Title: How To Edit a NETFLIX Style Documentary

just how much of a monster this guy still is like there's still a threat there john has a record of 17 and 2 he trains out
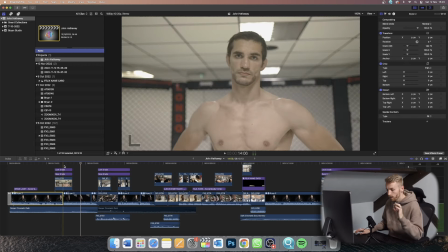(4:08) of one of the most renowned one of the most notorious so there you see we have got a second camera angle there so i showed you a
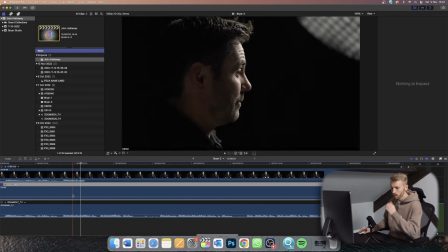(4:15)
little bit of how we set it up so these are actually the camera angles that we do have so we have this one here which is just the main camera really cinematic really nice and then we just have a little b cam here that's just a nice extra shot to cut to and
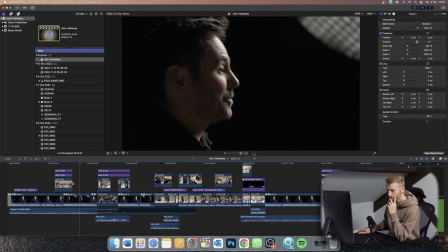(4:31)
i've also used so we'll see here one of the most renowned one of the most notorious one of the most successful gyms in the world london shoot fighters so there i've used that first cam i've cut back to that just to show almost like an importance like this is a this is an important aspect this is where he trains this is where we're going to we're switching to a new location.
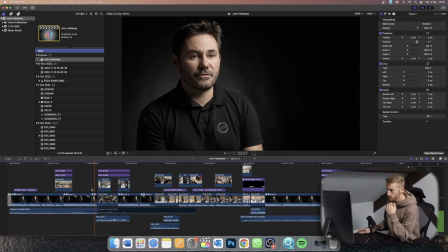(4:52) London Shoot Fighters.
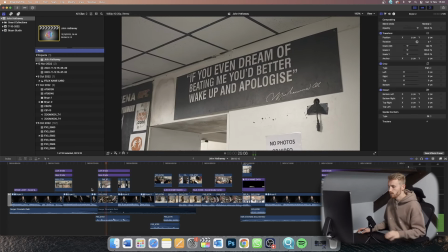And then we end up at the gym at London Shoot Fighters. I've also used the timing of the punches in the audio to switch camera angles.
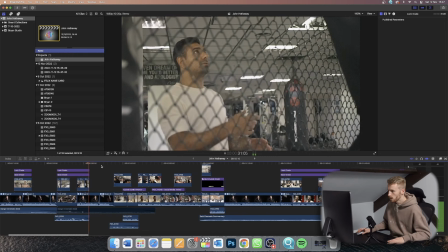(5:09)
The coaches there have been with him since day one and when you hear about how they talk about in back then that's what also in this bit i i cut out music um so i did have the the sort of droney at the start and that was a really good impression by the way but i decided i did have it here in in so it sounded like this london shoot fighters
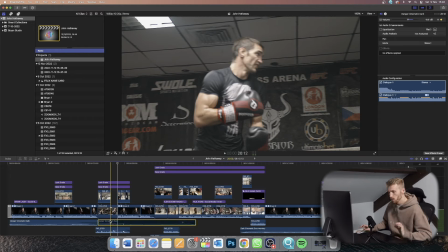(5:36)
and i just felt it was not needed it was not needed it wasn't necessarily that intense of a moment it was just switching locations so i decided nah cut it out keep the rawness of the place the location
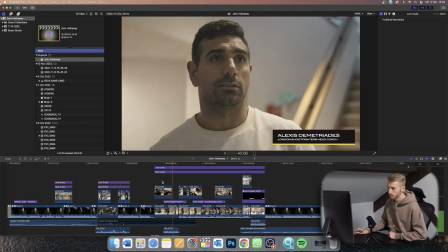(5:52)
hathaway's been a talent since the very beginning of when he started fighting solid ground solid stand-up great submission skills so there i tried to reflect what he was saying so he's saying solid ground so i showed him on the ground solid
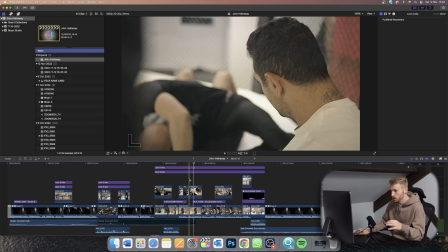(6:05)
stand-up skills showing him stood up and then solid submissions which we had him sort of trying to attempt a submission there with his coach
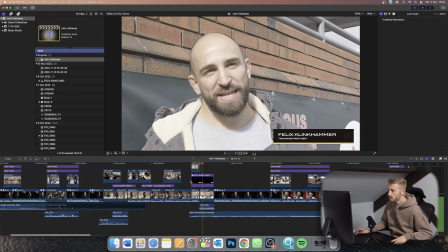(6:14)
looking on and so i tried to capture that there it's been great when he came back to actually feel how good he is john hathaway so here i started to introduce some music because we're sort of moving on from that grittiness of the gym and we're really sort of delving into his story now so this guy felix is talking about how he used to hear of him before and how good he was and then we cut back to brian and we sort of were moving on the story a little bit and now he was set to make his UFC debut.
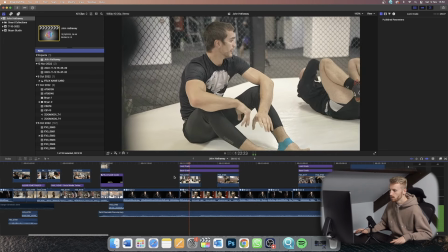(6:41) Imagine that at the age of just 22. You get called up, you're sitting in the pocket.
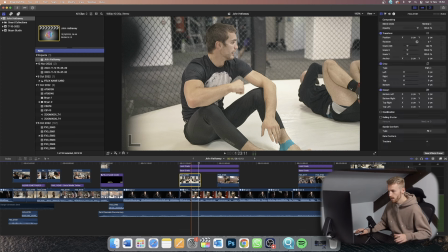(6:47)
There's another J-cut, so John starts talking before you actually see that footage of him talking.
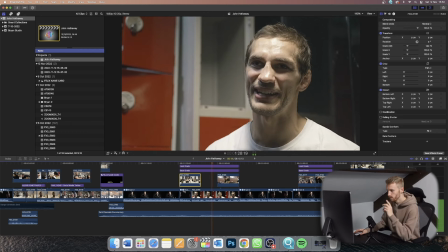(6:53)
That is a J-cut.
Music hits, curtains open, you get to walk in, you hit the cage, Bruce Batha's in there introducing both of you, you know what I'm saying.
So in this bit, I really loved how the music complimented what he was saying. So this was, he's basically talking about, this is a star-making moment. So he walks out into the UFC octagon. Bruce Buffer's introducing his name and you can hear these sort of twinkly sounds in the music.
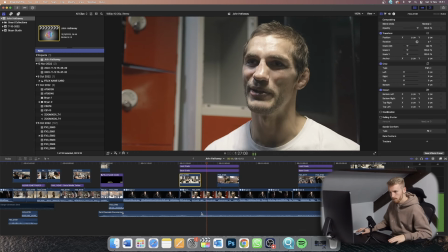(7:17) Music hits, curtains open, you get to walk in.
Which I just thought really reflected that star-making moment, that twinkliness of the music, really sort of complemented that part of the story.
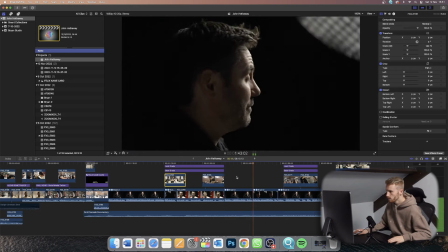(7:29) I mean, take the first three fights. He fought Tom Egan, the Irishman.
So in this part, I obviously would have liked to have used some of the UFC footage from when he fought these people that Brian's referring to. But due to copyright issues, we weren't able to include any of that fight footage from UFC. Otherwise, we'd have had the video, copyright strikes, potentially taken down, which wouldn't, it just wouldn't have been worth it.
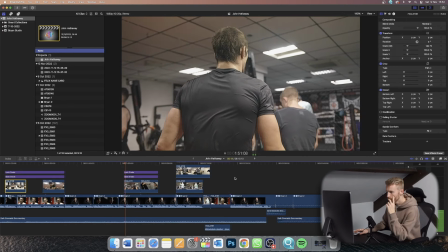(7:53) And he finished him in one round. Then they put him against an American wrestler.
So what I talked about earlier with us shooting in 100 frames per second, it was so I could get these nice slow-mo shots. He out-wrestled him. so he out wrestled him we're showing him just sort of out wrestle his training partner that was john's debut on american soil and he
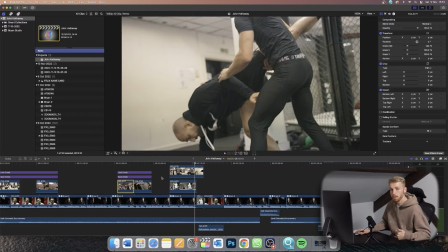(8:12)
manhandled one of the scariest fighters to ever compete in the cage again manhandled him he's manhandling his trainer there tipping him over i got so much experience from competing against the best people in the world there you go another j cut so you hear john before he actually comes in i love me some j cuts and you see them all the time in netflix documentaries when i was competing in the ufc air you know
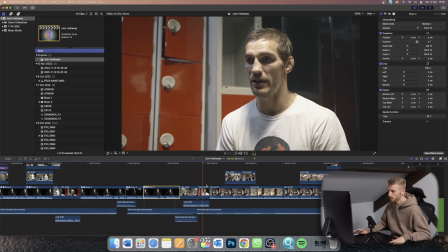(8:34) i I got diagnosed with osteocolitis, which eventually made me pull out of the three matches.
And I just sort of timed it. I had to manipulate those two there just so that the piano would hit there when the camera cuts, which you can see.
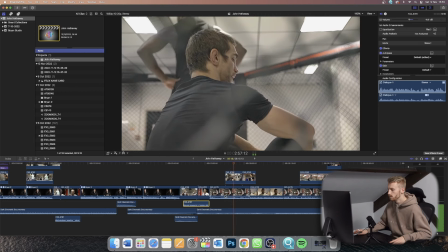(8:49) It wasn't his own fault. It wasn't him going off the rails or getting distracted. It was a really nasty, horrible medical condition.
And here I just tried to use some slow-mo footage of him just standing around. Luckily, there were some shots where he sort of looked, you could see it as potentially a little bit deflated, which is how he would have felt at the time. So I was trying to use and find footage that we had of him that day that could have reflected how he might have felt when he got diagnosed.
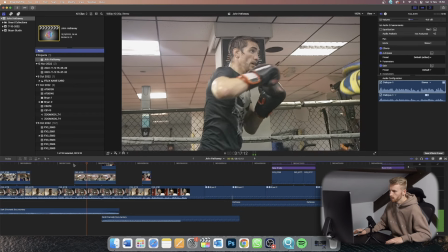(9:19) Or he would have to cancel coming to train that day because his body just wouldn't do it.
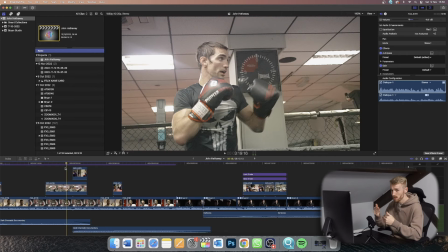(9:23)
So when he's saying his body wouldn't do it, I'm showing him this is towards the end of the training session where he's really drenched in sweat. he's you know tired just to show the exhaustion he'd have felt trying to train while he was diagnosed with this your dream the dream you had achieved
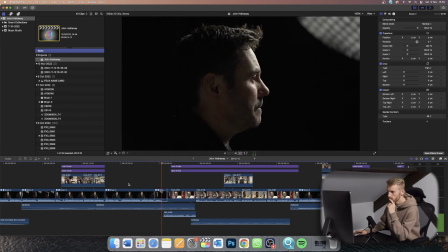(9:39)
of fighting at the highest level had been taken away at the same time i guess there was some dark times i was always a fairly positive person there we go another example of a jay cut you see this kind of thing all the time on netflix so back in the studio when they do the the interviews the sit down interviews you'll see a cut like this all the time where they'll finish what they're saying and it'll linger on that b cam that sort of more cinematic cam and it'll just linger on almost for too long like an uncomfortable amount of time that's what i kind
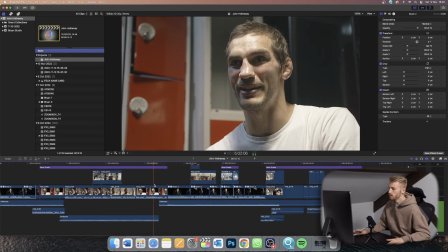(10:10)
of try to replicate here taking some time to kind of build my strength back up and be able to get back to being fit and healthy but we've managed to do it so here we are it's taken here we go so this is where the story turns we've heard about how great he was before and we've seen the downfall that he's had due to the illness and how hard that was on him now we're sort of getting
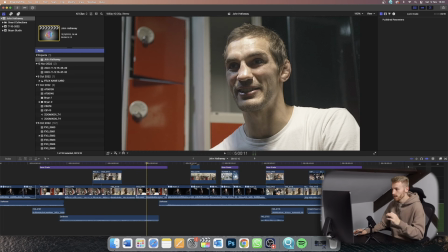(10:32)
right back into it here's the redemption he's coming back and the music really reflects that so as soon as he says and we've done it the music kicks in fit and healthy but we've managed to do it so here we are it's taken everything he has a date and we will see john the hitman hathaway finally make that walk back to the cage making that walk back to the cage obviously using the footage of him walking back into the cage
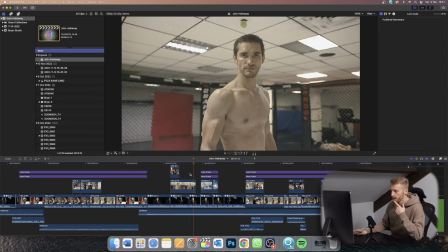(10:57)
it just it writes itself basically finally make that walk back to the cage october 15th octagon 36 in frankfurt germany and again and with this footage i just wanted to establish the location where
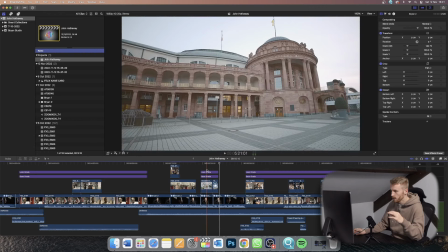(11:10)
he's going to be fighting so you can see some of these location shots that we got sent by octagon
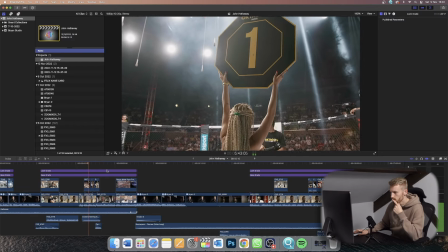(11:15)
which is eight years on like you said fighting the biggest show in europe on a huge stage i can't wait i've been so
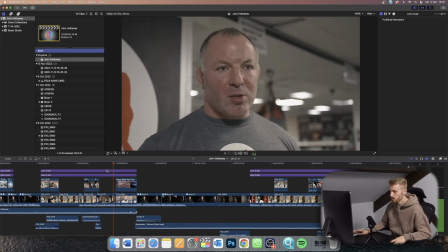(11:21)
excited and i always love going to octagon anyway it's one of my favorite shows in the world to be so those shots there i really wanted to show some more
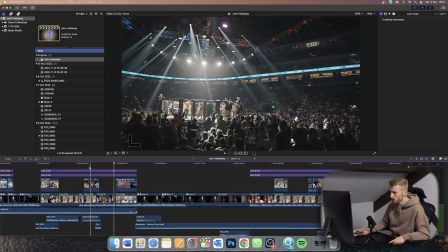(11:27)
magnitude of the event so you can see the crowd how big it is
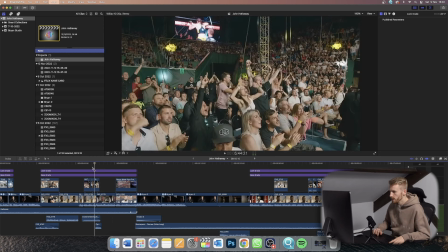(11:33)
you know it looks great fans cheering massive fireworks it's a huge event it's a big deal him coming back check people
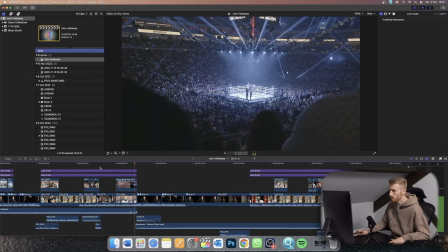(11:42)
in now the german for you but the check people are super excited about fighting so here the music we have an impact um a sound that i used here i
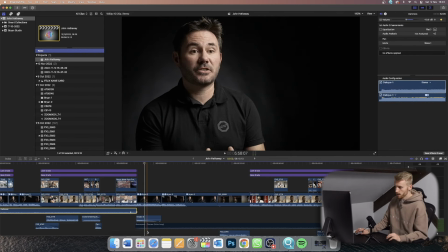(11:54)
just used that impact basically because this point in the story there's almost we're planting those seeds of hmm there's a bit of doubt here is he going to be as good as he used to be so i wanted to use that